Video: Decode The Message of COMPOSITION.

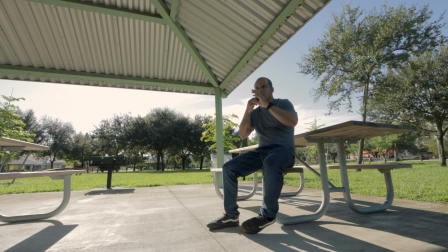caso virado para atrás para el espacio que me queda atrás eso da una sensación de incomodidad y el espectador no se siente no se siente cómodo Así que en caso de que querramos transmitir esa negatividad,
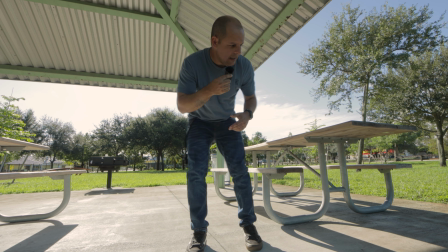esa inconformidad, podemos poner el sujeto de espalda. Si no, siempre es bueno ponerlo mirando al espacio que te queda. Y la pregunta es, bueno, y si esta regla de los tercios se ve muy bien, compone muy bien la imagen, porque siempre cuando van a hacer un video siempre nos ponemos, por ejemplo, que yo estoy hablando aquí, me pongo en el centro. Ahí sí hay que romper la regla de los tercios, porque ya ahí sí quiero que tú te enfoques en mi cara,
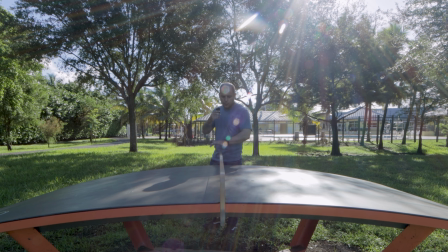que te enfoque en lo que yo digo y no te enfoque en nada más y el otro punto realmente la simetría como vemos es muy simple y la podemos encontrar en todos
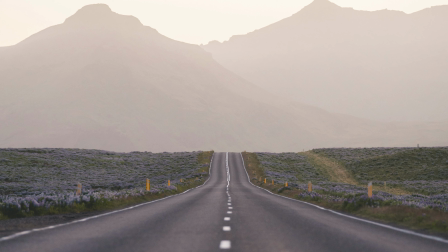lados no importa como esta foto que como este vídeo que hacemos aquí dividimos con algo una línea
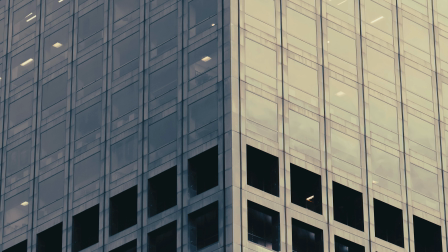una madera o con la luz cualquier cosa que podamos dividir la pantalla
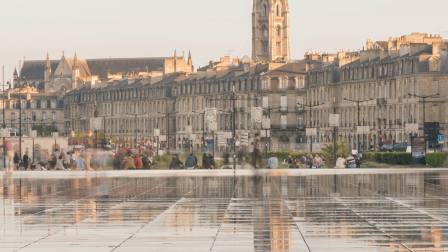a la mitad nos sirve puede ser también dividir la mitad dividir vertical
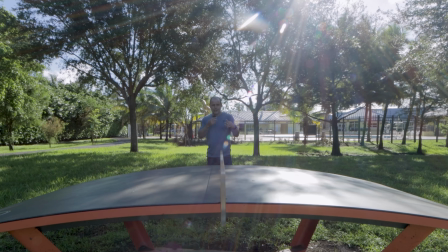horizontal o diagonal no importa porque yo creo que la simetría da como un balance ok y sirve mucho para la arquitectura hay simetría hecha por el hombre y hay simetría también donde en todos lados en la
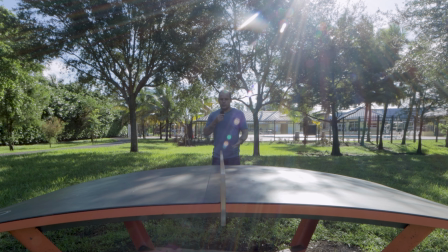naturaleza donde quiera en caso de que vayamos a hacer una simetría entonces no cumpliríamos la regla de los tercios o una cosa o la otra dependencia de
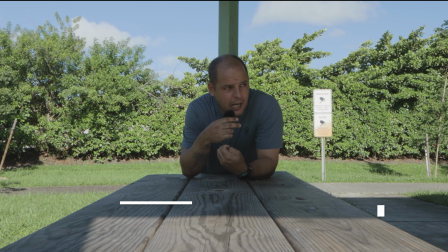la foto dependencia de lo que vayamos a hacer y dependencia de lo que nos encontremos cuando lleguemos al lugar y el otro punto es líneas de fuga es
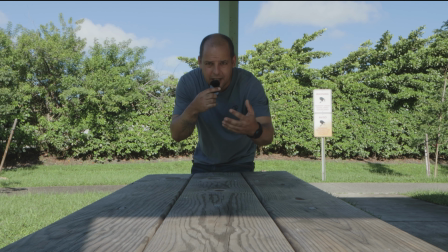la forma en que la mirada del espectador va desde una parte de la imagen hacia la otra y en este caso estoy usando las líneas
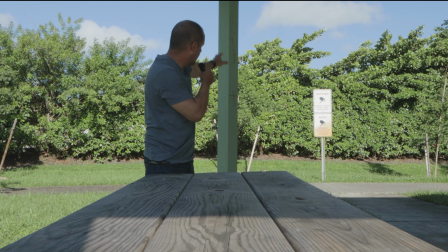de esta mesa de esta madera que me guíen hacia mí entonces eso le da como una fuerza como un enfoque más fuerte y
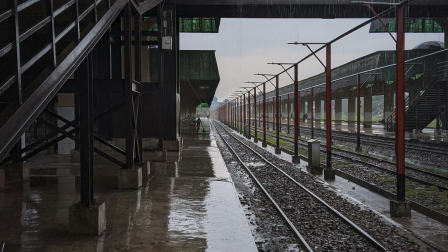en este caso también estoy usando este poste que está aquí que divide la pantalla a la mitad y estoy usando la simetría líneas de fuga y el encuadre en el
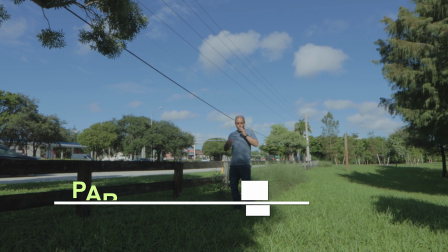centro para que se enfoquen en mí las líneas pueden ser vertical o horizontal o diagonal lo que tienen que ser capaz de dirigir la mirada del espectador
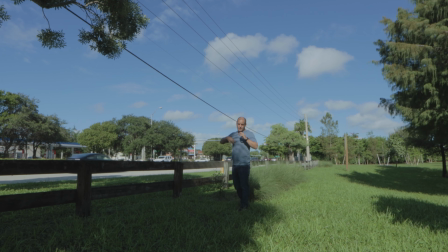directamente hasta el sujeto y el otro punto sería el parámetro de repetición aquí como he cogido este ejemplo de estos potes que van así y se repiten y se repiten y se repiten y para mejor todavía tenemos estas líneas de madera que también van a lo largo que nos
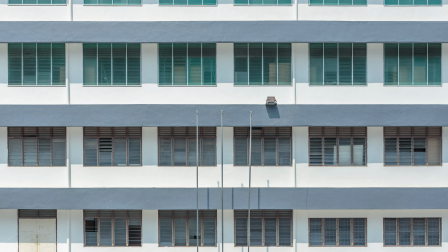sirven de línea de fuga y Y para rematar tenemos esta línea del sol y la sombra que divide la imagen a la mitad.
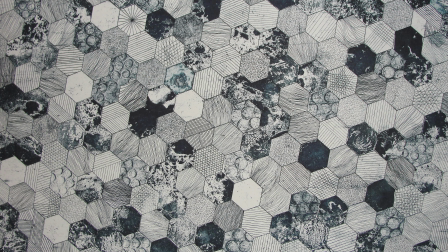Y la idea es tratar de, si podemos, combinar todas estas cosas juntas.
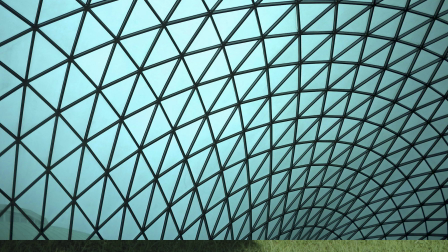Disculpenme por el audio porque están pasando carros en la calle. Y este fue el único lugar que encontré.
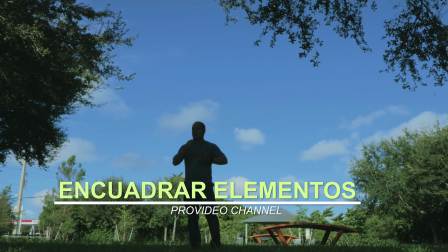Pero sí, yo creo que es una cuestión no solamente de buscar un solo punto, sino como unir todos los puntos que podamos.
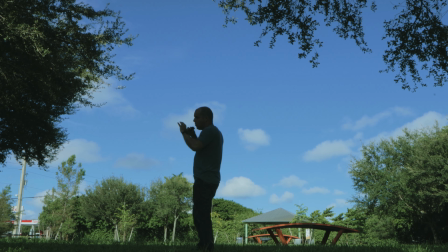Y el otro punto es enmarcar la foto o el video. ponerlo
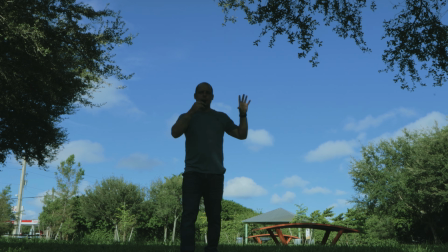en una forma en que quede como si fuera un cuadro como si estuviéramos mirando a través de un cuadro como ven aquí las matas que están alrededor están enmarcando
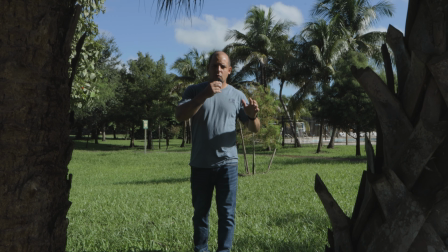el cielo vemos el cielo en el medio de estas cosas y eso lo que hace es marcar y dar un sentido más poderoso cualquier cosa que encierre el centro de interés nos permitirá dirigir la mirada del espectador hacia eso sin desconcentrarse y esto es un buen ejemplo aparte de otros ejemplos que también les he dado bueno esto ha sido todo por hoy si le gustó el vídeo una manito para arriba si no se ha suscrito por favor suscríbase para que esté atento a nuevos vídeos no voy a estar sacando inclusive de esto mismo de esta misma serie de vídeos que quiero hacer hay más factores que lo hacen que una fotografía quede buena como la luz los colores etcétera y quisiera hablar uno detenidamente en cada uno de ellos un vídeo rápido 5 o 6 minutos con toda la información que necesita y ya para que no tomarle mucho tiempo. Este conocimiento no importa si lo va a usar o no lo va a usar, no pesa en el cerebro, así que úselo si quieres y si no, no lo usa, lo deja ahí, lo combina con otras cosas o se lo enseña a alguien más.